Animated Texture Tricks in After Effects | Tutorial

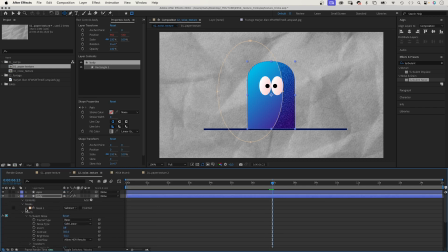(4:07)
Let's add a mask feather to create a soft edge. That symbol shows the effect has a mask applied. Awesome. This method saves you some extra layers for sure.
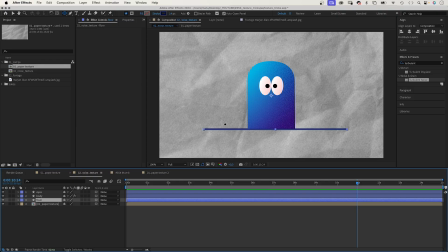(4:23)
Next, let's work on that floor line and give it a more handmade look. To break up the linear edges, we add roughened edges. Zooming in to make the changes more visible.
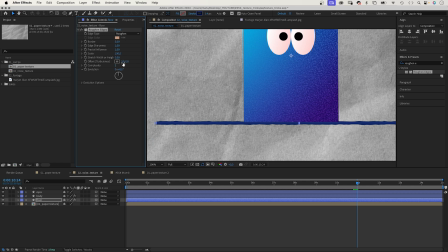(4:35)
Let's reduce the border to around 5. Scale 100. Let's set the complexity to 10 for more details. And we animate the evolution with an expression again. We use the one from before.
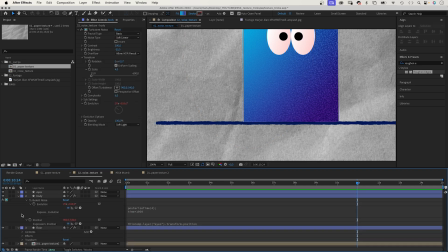(4:48)
We're lazy. Let's select the layer, press E twice to see the expression. We copy it and paste it to the evolution property of the floor layer. And the edges are moving.
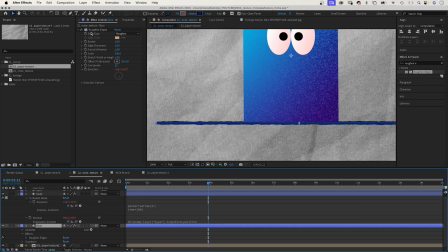(5:01)
Let's add a second layer of detail. We duplicate the effect and reduce the scale to 10. Check out the difference. It looks much more natural, like an ink line.
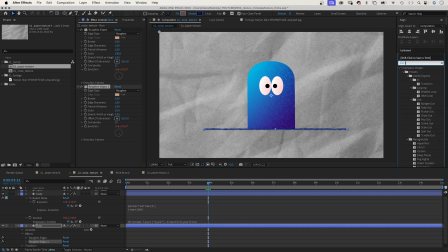(5:16)
If you want to animate the line, slightly add turbulent displays. Just a very tiny amount, like 2, size 100. And again, we animate the evolution with the same expression than before.
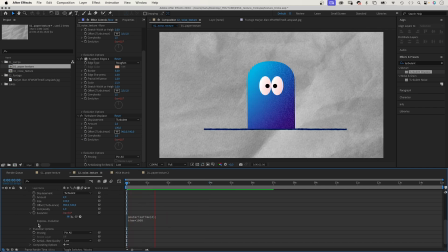(5:31)
Copy it and paste it. And the line slightly moves, which fits to the background texture. Now we break up the shape of the body to merge it with the background.
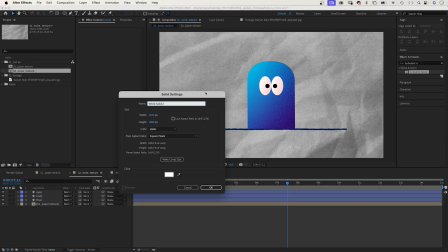(5:42)
Therefore, we add a new solid. Command or Control Y to create a luma mat.
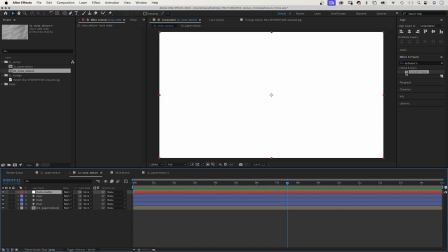(5:48)
We create a grayscale texture with a turbulent noise effect.
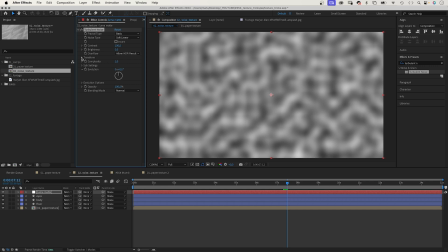(5:52)
Let's reduce the complexity to 1 and slightly scale it up to 200.
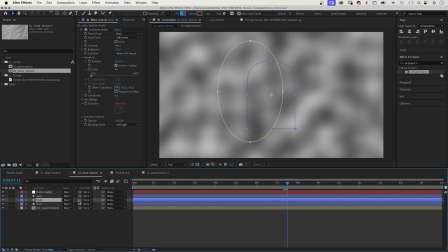(5:58)
Then we use it as luma mat for the body shape. The sun icon indicates that it is set to luma.
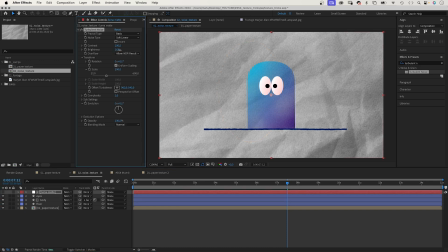(6:05)
We slightly increase the brightness to reduce the transparency. The dark areas of the texture are the transparent parts. We use the same expression again to animate the evolution. Copy it and paste it to the evolution property.
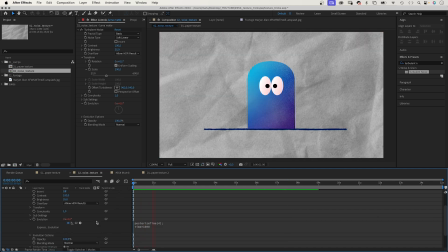(6:25)
The body feels much more connected to the background.
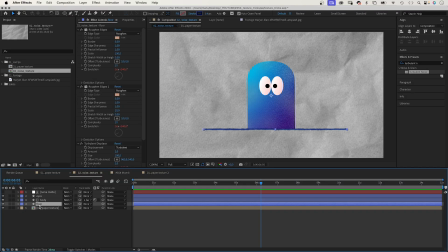(6:33)
Finally, we slightly want to break up the edges of the shape. First, we add the turbulent displace effect from the floor. Copy it and paste it to the body shape. It slightly moves. Then we duplicate the luma mat and rename it Bleed.
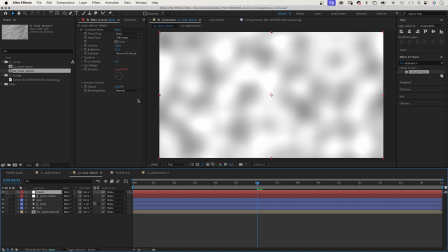(6:52)
Let's make it visible and increase the contrast a lot, like to around 800.
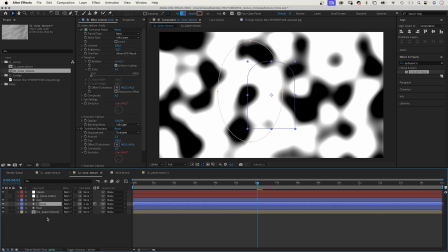(7:01)
Then we duplicate the body shape and use the bleed layer as luma mat for the bottom one.
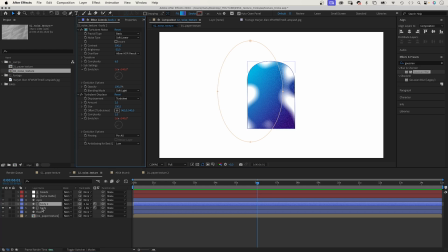(7:10)
This is how it looks like. Then we add Gaussian blur. Deselect repeat edge pixels and set the blurriness to 100.
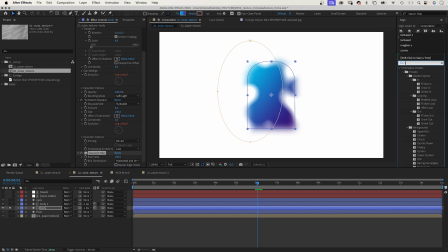(7:25)
You can see the visible areas reach beyond now. Next, we add roughen edges. Once more, increase the complexity to 10 and animate the evolution again with the same expression.
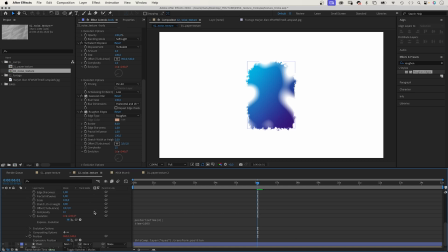(7:39)
This is how you create, layer by layer, a very unique and distinct style with textures.
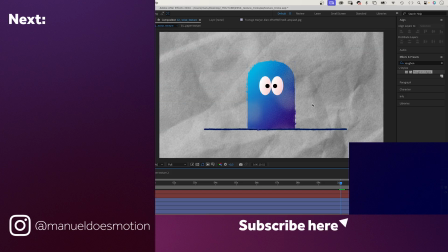(7:46)
Make sure to check out the links in the description. On the left side, I've added a video you might like.
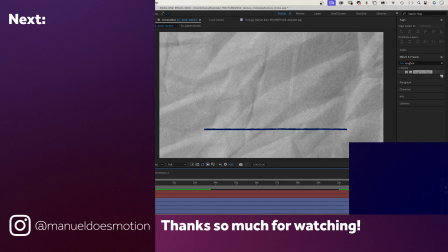(7:52)
Thanks for watching this one. See you in the next one. Bye, everyone.